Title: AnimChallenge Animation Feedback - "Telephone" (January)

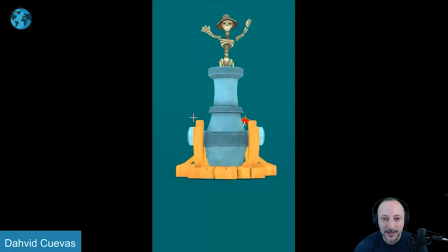1957s
Just the playfulness. And so you have a nice following that arc. Everything is nicely done. If I'd be super picky, it would be something where he follows this and then as he goes down, maybe a bit more angled in terms of the body. So it's not straight down while there's a sight translate with this.
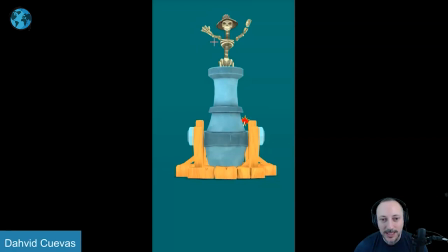1975s
So maybe kind of following that line also with the body and you can have a bit more fun with that. And as it comes in and out, you would have a bit of a contrast of head like this and head like that in terms of orientation. I mean, you know, I could be super picky with things where as the body goes down, you think that he would also hold on to this tighter.
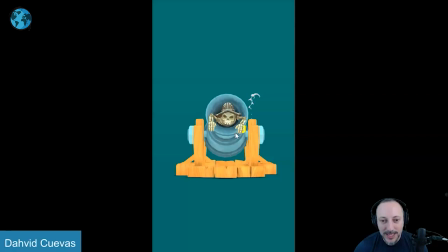1994s
So there would be a slight change in the fingers. So instead of straight down, there would be like, you can see a curvature in the pinky.
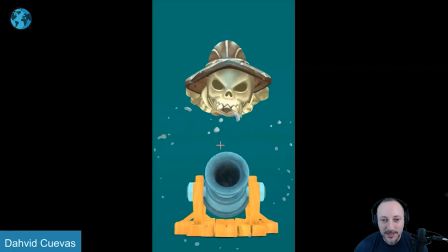2000s
It's a tightening of the hands just to feel that there's a little bit of a grip in there,
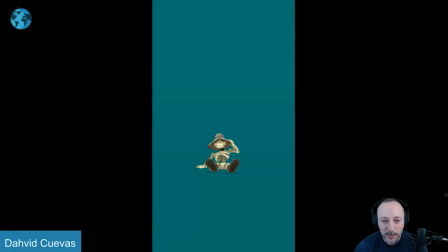2005s
even though it's a bit more pushed in terms of the timing and the cartooniness, I think there's potentially some stuff you could do. I mean, I see a rotation that hand. I don't know if a spreading of fingers would add much. So I think some of these comments, you know, sometimes I go into frame by frame would be a bit picky.
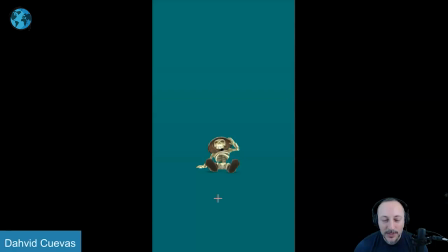2023s
Like this feels like a default hand. You could rotate in some of the fingers, give it a bit of a different finger posing. There's also a fine balance. you want to end this on a on fairly stepped harsher keys would it then be almost
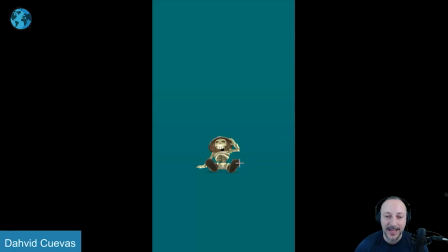2040s
too much when you end here to get a bit of a finger grip and a change in the thumb just kind of goes up and it kind of grips the the helmets is that a helmet yeah helmet hat thingy a bit tighter so there's always a fine balance of well this is also a certain minimalistic style so if you start adding too many
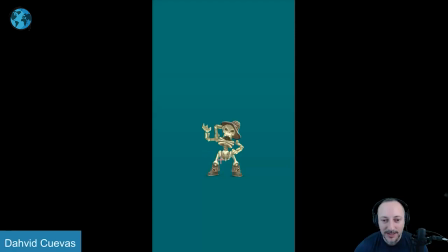2059s
details in there it's going to be almost slightly weird when you have kind of spliny stuff in there but I love
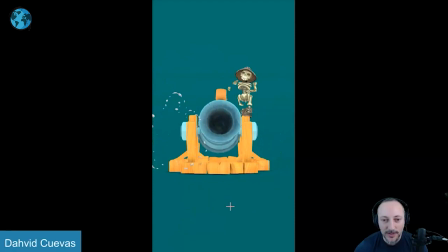2064s
all this of that little looks like a little keeper life idle there so good I mean that's it's mainly I'm picking this just
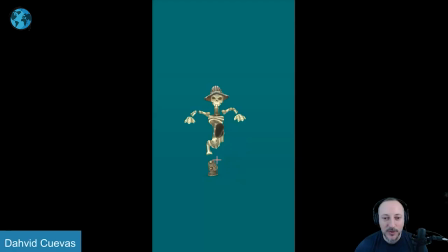2072s
to showcase how awesome it is so if anybody's watching this and you're students like I'm not gonna do body mechanics wise anything like that we're just have so much fun again I can be picky with things where the hell the the head is very straight so with this and that push I would even have since
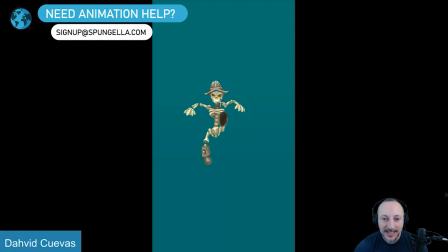2088s
that's an overall body arc like this give it a little bit of a lean with a little orientation of that in the head then as it goes
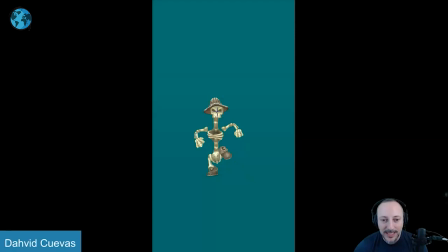2096s
down the head can lean a bit the other way just a bit of a breakup there's a little bit of in here but even here you could rotate that head over just a bit more just having a bit more complexity in the head i think could be interesting i don't think it would
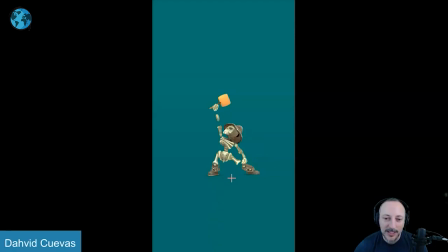2110s
hurt the animation because again it's very minimal and it's very stylish as you can see here as like nothing is moving you know I mean you have this leg moving there's no adjustment in the hips or anything for a type of weight shift there's no time it's just all over one frame to
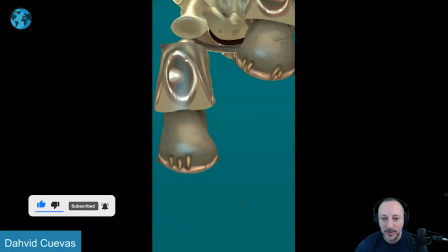2126s
make it very clean but I think that's that it's really really great work and I would highly recommend that you check out the rest of
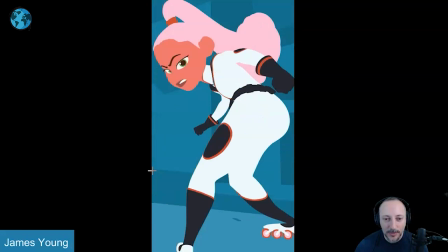2133s
his work alrighty let's play this in full there's no sound and I could make sounds as always but maybe not
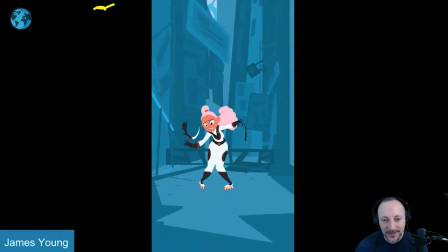2142s
it's very cool I really
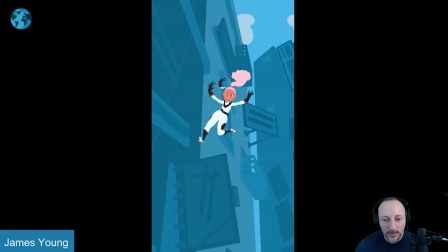2148s
really like this look here the flat shaded or flat lighting there I'm not quite sure
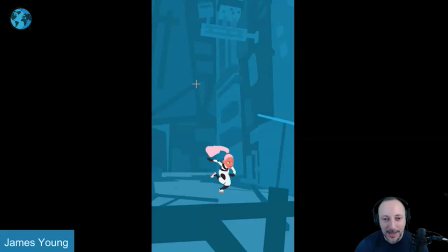2153s
how he did this here if it's just color faces here but I love that it seems
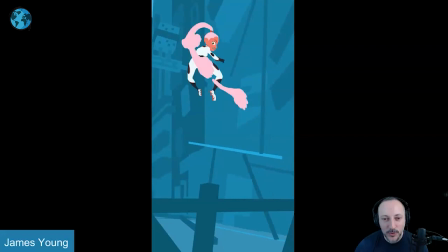2159s
flat but then it still has a 3d move we understand the uh you know the structure
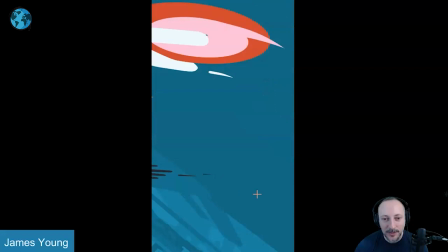2165s
of it but always nicely presented like that really nice framing with the building she has a clear silhouette well
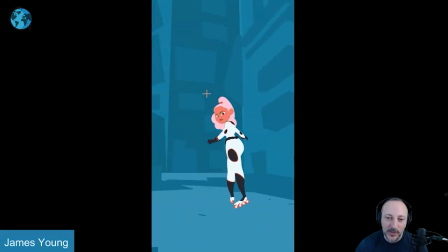2171s
that's really cool I think the only thing this is more of a personal thing because it gets very stylized where every now and then I'm
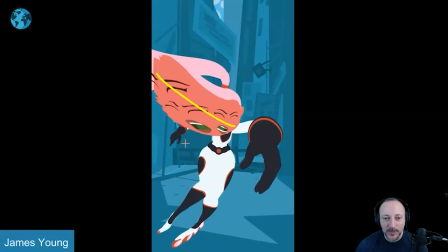2178s
not a hundred percent into some of the smears there's something when you get in here where i'm really seeing the multiples where
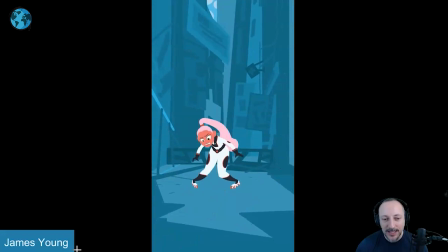2186s
it's just above the you know i don't to me it's always like more feeling than seeing like this is all cute and i like this it's really really fast that's all
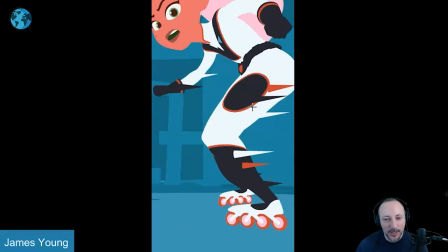2195s
nice but there's something about just that moment it doesn't quite click for me here there's one later on where the camera goes past her where i personally would not
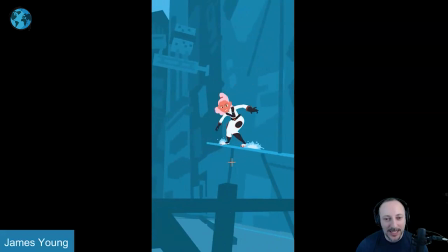2203s
have these this would be if she goes past i don't know she's not moving at that point it's it's the camera person and then
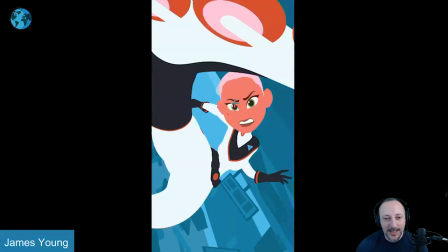2210s
this one where again i understand why with that hit and everything but there's just something
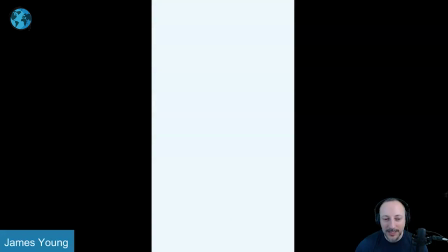2215s
sometimes about the the look there i'm not but that has nothing to do with the
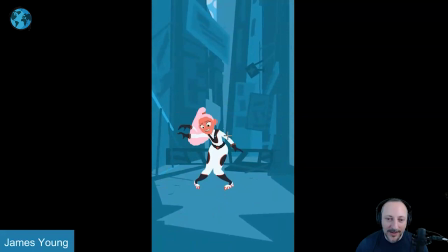2220s
animation that's a very weird subjective um critique on this but i love the on twos i love the the flow of the hair i love all the mechanics of her trying to regain balance and i like how you have moments of pushed faces you can
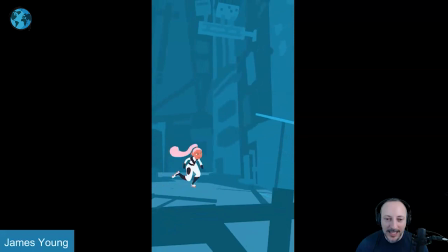2236s
see this here with the stretch and the bigger eyes and getting smaller again there's some really nice detail in there it's always clear as to what she's doing what she's thinking and i love that big broad anticipation into this all works with her the roller skate aspect of watches here totally
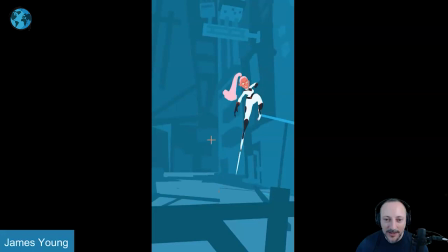2256s
how they would do with the arm swings the lines are nice full extension there
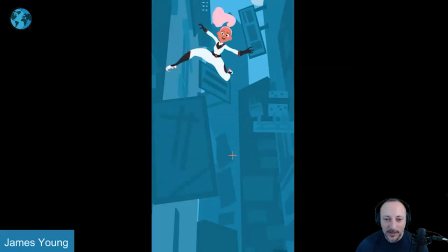2261s
it's really cool again just every frame to me is really nicely done that's all really really cool
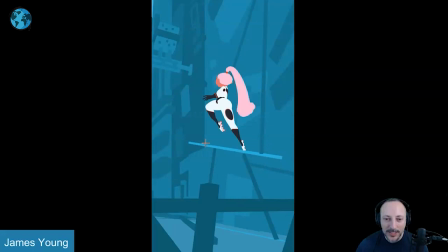2266s
love again the deformations on the head just give this just all that
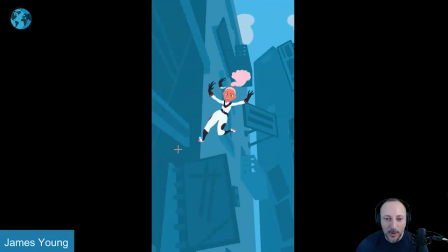2271s
unique look full extension again here really nice line love that it's not
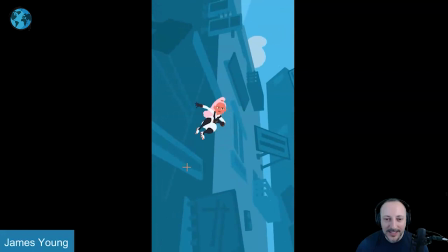2275s
just an immediate bounce off the wall but you have a little bit of a on here over land look at that i just love how each frame is
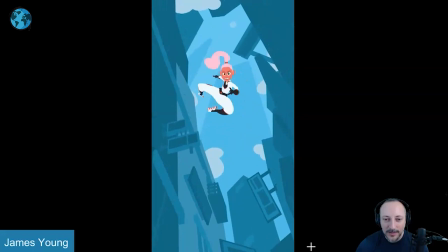2285s
just so different like it has a really nice non-fluid 2d look to it that also seems like potentially too crazy i know there's something again where we're we're on the ground looking up we understand that
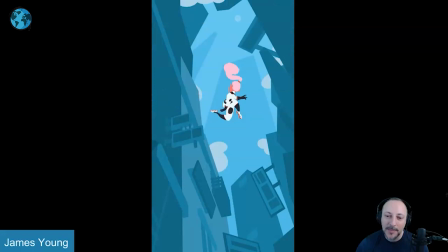2303s
that's the you know the buildings and then you got this craziness in the camera but then it feels like are we almost kind of back to the same framing not really
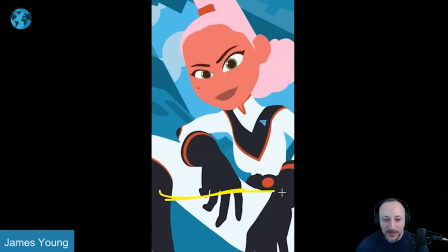2311s
but it's just still kind of the upwards tilt where it just felt weird to have that much out of control camera movement i feel like we would almost be
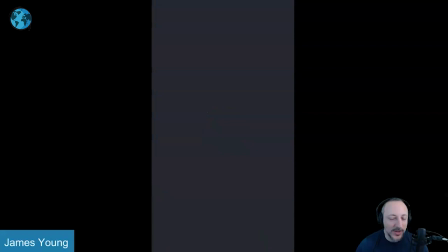2319s
on the ground and then her leaning down because that character is on the ground and one more punch again this has nothing to do
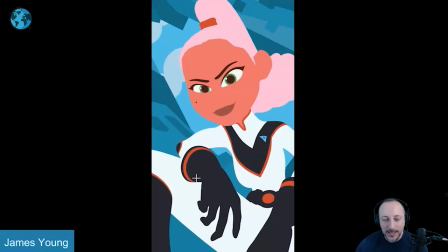2326s
with the animation it's just a weird side note on how this is presented but love the look even this here great that's for anybody
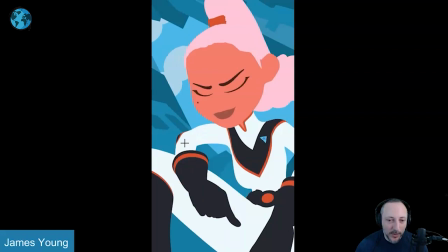2334s
any student who watches like a lot of times in student critiques that i see or that i do when there's an arm moving from one pose to the next
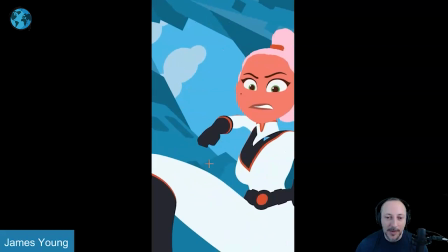2342s
it just usually moves and the fingers are just there and then they go with the hand and that's it and there might
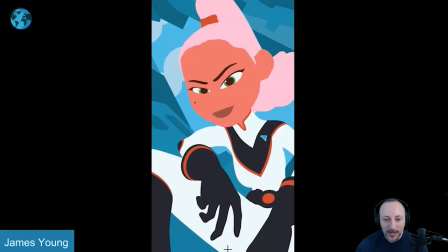2346s
be some breakdowns and some changes in the poses but it's so rare to see a beginning anticipation of the fingers this could be out for then into a fist this could
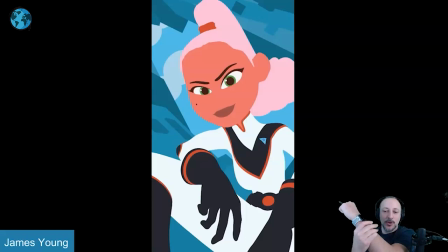2356s
be going in into the fist but anything where imagine you have your hand you said you hold on to this and then you let go you're have a release of tension the fingers before the hand goes away of course will also all depend on the style and how detailed you want to be
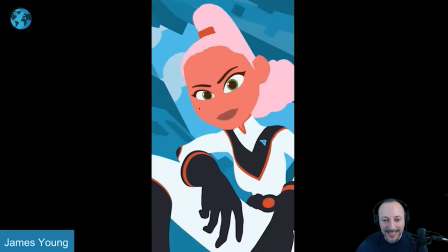2369s
versus you know like super cartoony versus more bit more for the real but i like that's in there even in this more stylized look i love
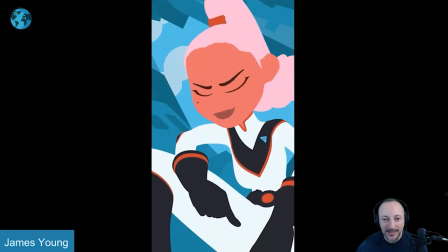2376s
the finger animation just enough detail enough of graphic hold it's really cool you can see the breathing on that